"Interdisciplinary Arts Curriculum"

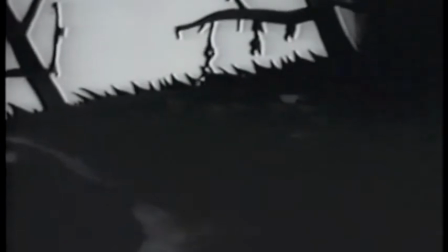4:07 Expressionist art utilized the power of abstractionism, a selective distortion representing the complexity of the psyche.
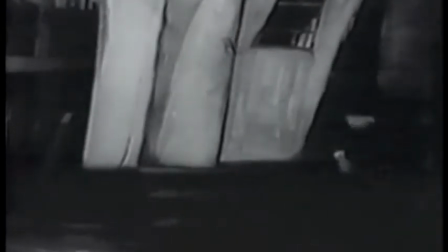4:15 Painted in a drastically different way than the painted scenery of the historical films,
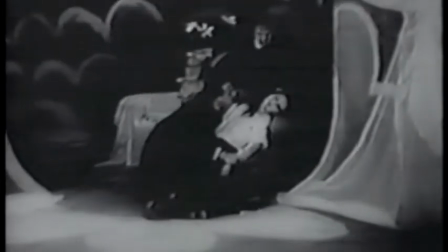4:20 the sets of Caligari are painted to create a nightmare atmosphere to arouse anxiety and terror.
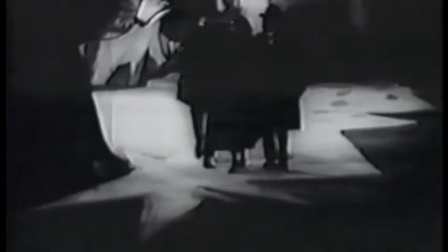4:26 There are no verticals or horizontals, and perspectives are willfully distorted.
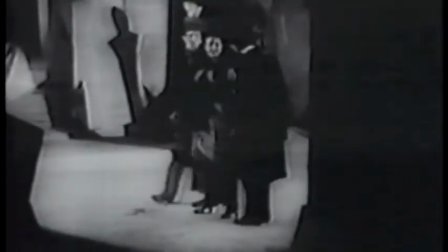4:32 Unexpected curves and slanting lines have a metaphysical meaning,
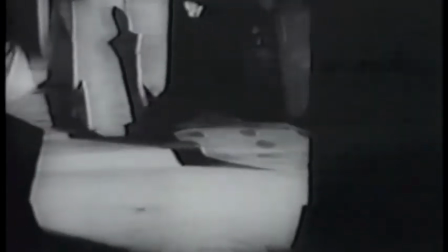4:37 provoking emotions quite different from those induced by harmonious, gentle gradients.
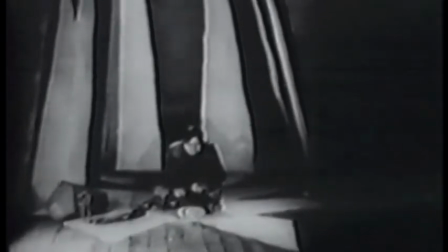4:42 The shot of the dungeon cell in Caligari is recreated in a shot of the
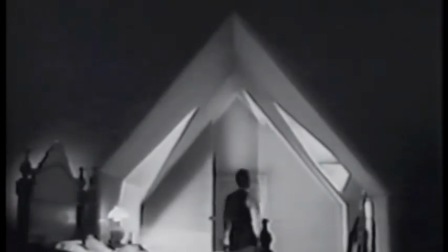4:48 1955 revisionist expressionist film, The Night of the Hunter. Other sequences also echo those in Caligari.
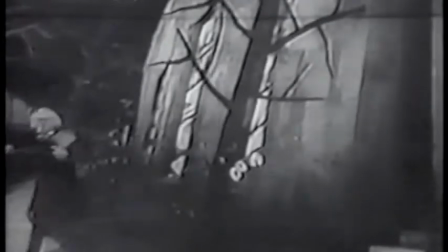4:55 The The sets demanded not only stylized makeup and costumes, but stylized acting as well.
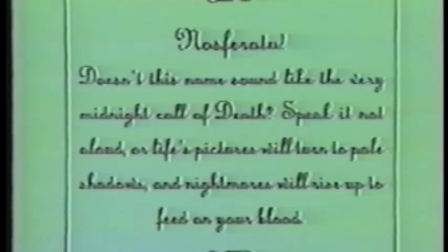5:03 The second great German expressionist film, Nosferatu, is the first vampire film.
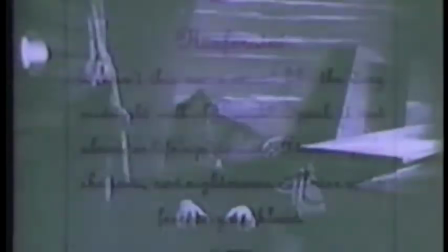5:09 While Caligari's expressionism was mainly graphic,
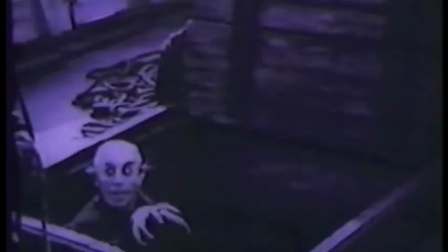5:13 Nosferatu's is almost purely cinematic, relying upon camera angles, lighting, and editing, rather than production design.
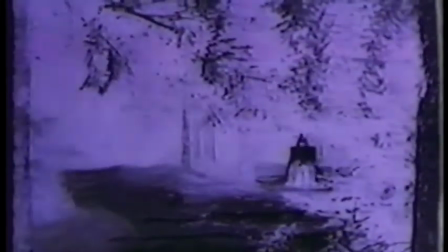5:21 The forests surrounding Nosferatu's castle were made to seem ghostly through the use of negative footage.
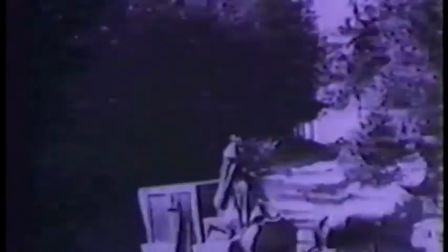5:27 The vampire's supernatural strength and the phantom coach are rendered in jerky accelerated motion achieved through stop-motion photography.
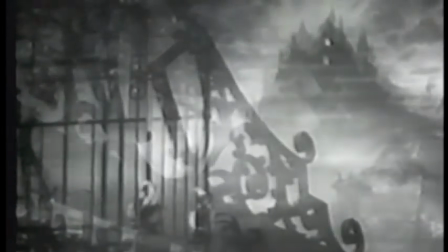5:36 For years, Germany's deep romanticism and taste for terror imposed upon expressionist filmmakers nightmare visions of haunted castles,
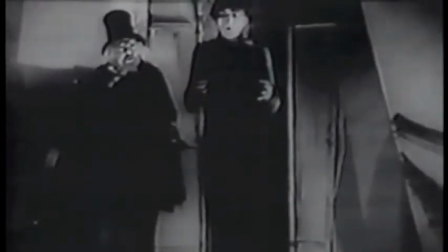5:45 vampires, sleepwalkers, and madmen.
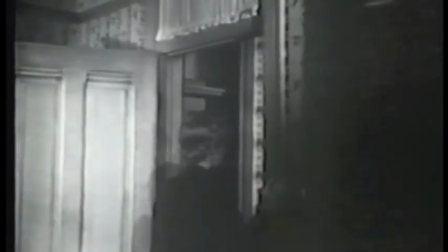5:47 In the field of set design, this obsession with the horrible is translated into a preoccupation of dark,
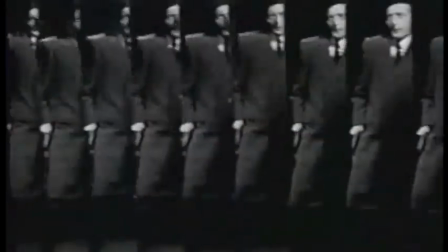5:54 twisting stairways, vaulted corridors, mirrors, flames, and shadows cast by characters.
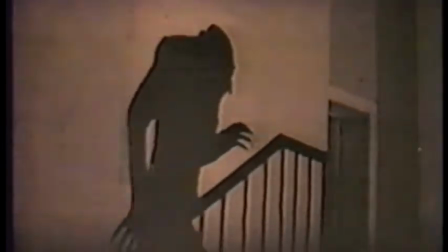6:01 In German expressionist films, shadow becomes an image of destiny.
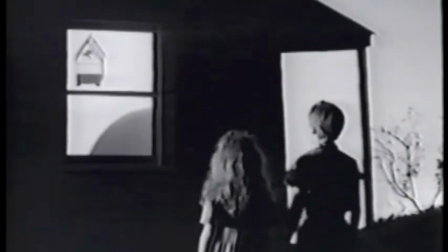6:08 Occasionally, shadows are replaced by silhouette.
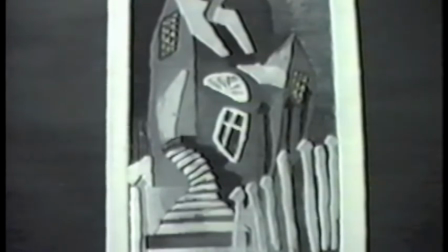6:13 Since German expressionist film's outstanding feature was its sense of decorative architecture,
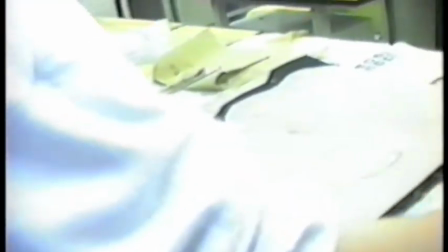6:18 the studio project focused on architecture as its subject for painting and drawing.
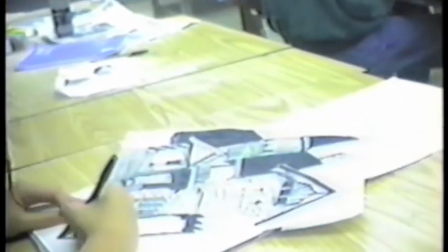6:23 A rich source of subject matter was found in referencing Victorian architecture, stairways, and stills from Caligari.
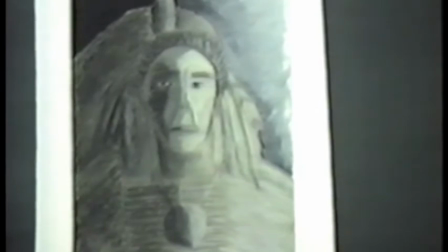6:31 An interdisciplinary art project was incorporated into the 8th grade curriculum core team, studying the travels of Lewis and Clark.
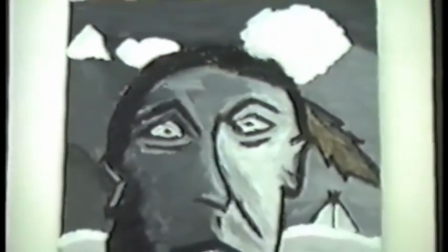6:39 Using a viewfinder and cropping out sections from pages of a Lewis and Clark coloring book, students create tightly cropped portraits.
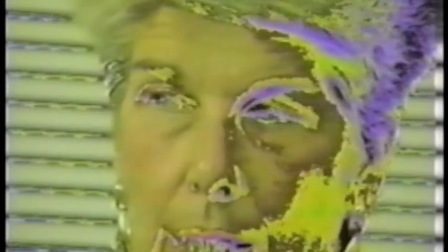6:47 Students are introduced to the Post-Modernist video art unit by viewing video art selections of a video artist prior to the artist in residency.
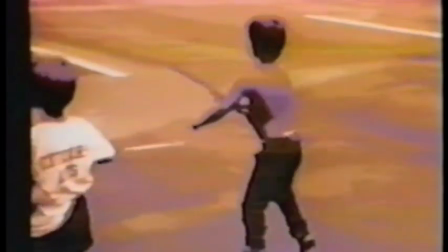6:57 Video art techniques are compared to Surrealist and Expressionist techniques,
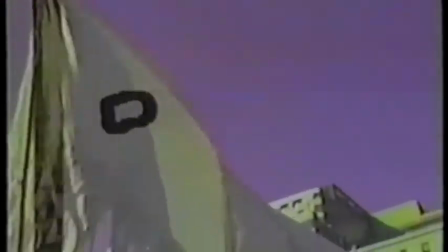7:01 such as incongruous juxtapositions and unusual camera angles.
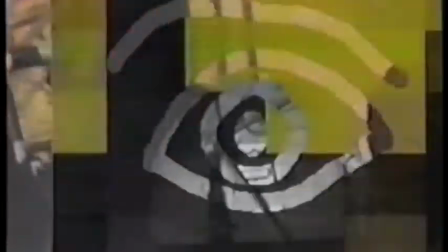7:07 Cubistic influences of multiple viewpoints and fragmentation also are briefly introduced.
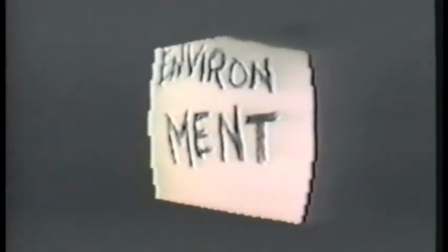7:13 Groups are formed among students where topics and themes are decided upon that pertain to relevant and societal issues that confront today's youth.
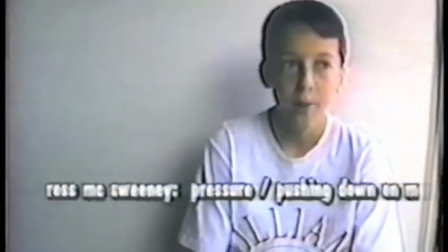7:23 Student-created imagery and creative writings on selected topics is the framework for the collaborative art video between students and resident artists.
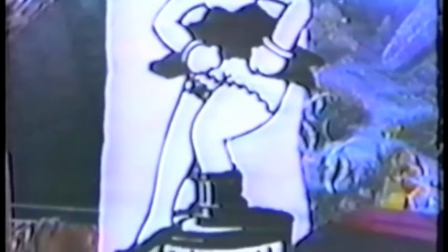7:31 The resident artist compiles these images, soundtracks, writings, poems,
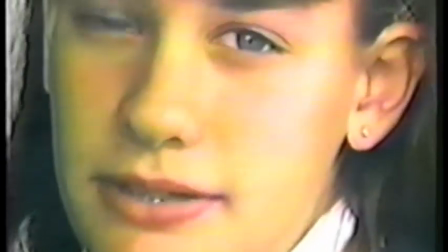7:36 artworks, and student-spoken feelings into a final video space collage,
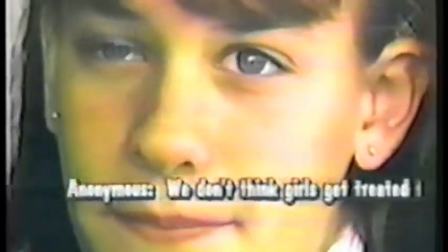7:41 incorporating special effects and modernist-influenced editing techniques.
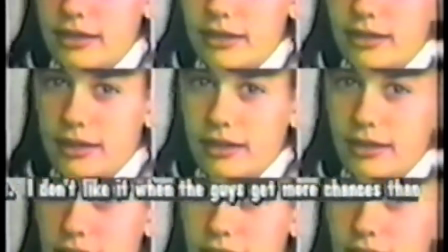7:46 Class sessions are reserved for previewing and assessing students' video images.
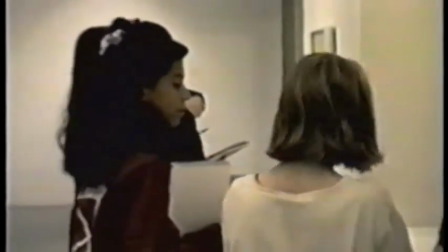7:52 Embedded in these sessions is a trip to the Philadelphia Museum of Art to view Surrealist,
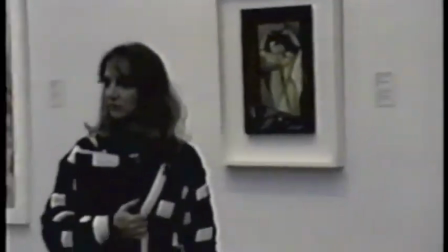7:57 Expressionist, Cubist, and contemporary artworks. Journal entries consist of creative writings and formula poems to works of art.
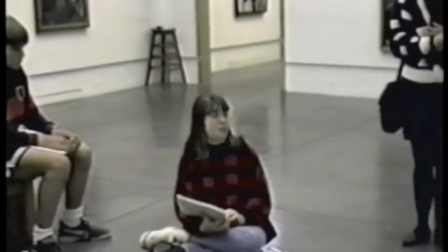8:06 An assignment is given to write a formula poem pertaining to the student's topic, which is to be incorporated into the video.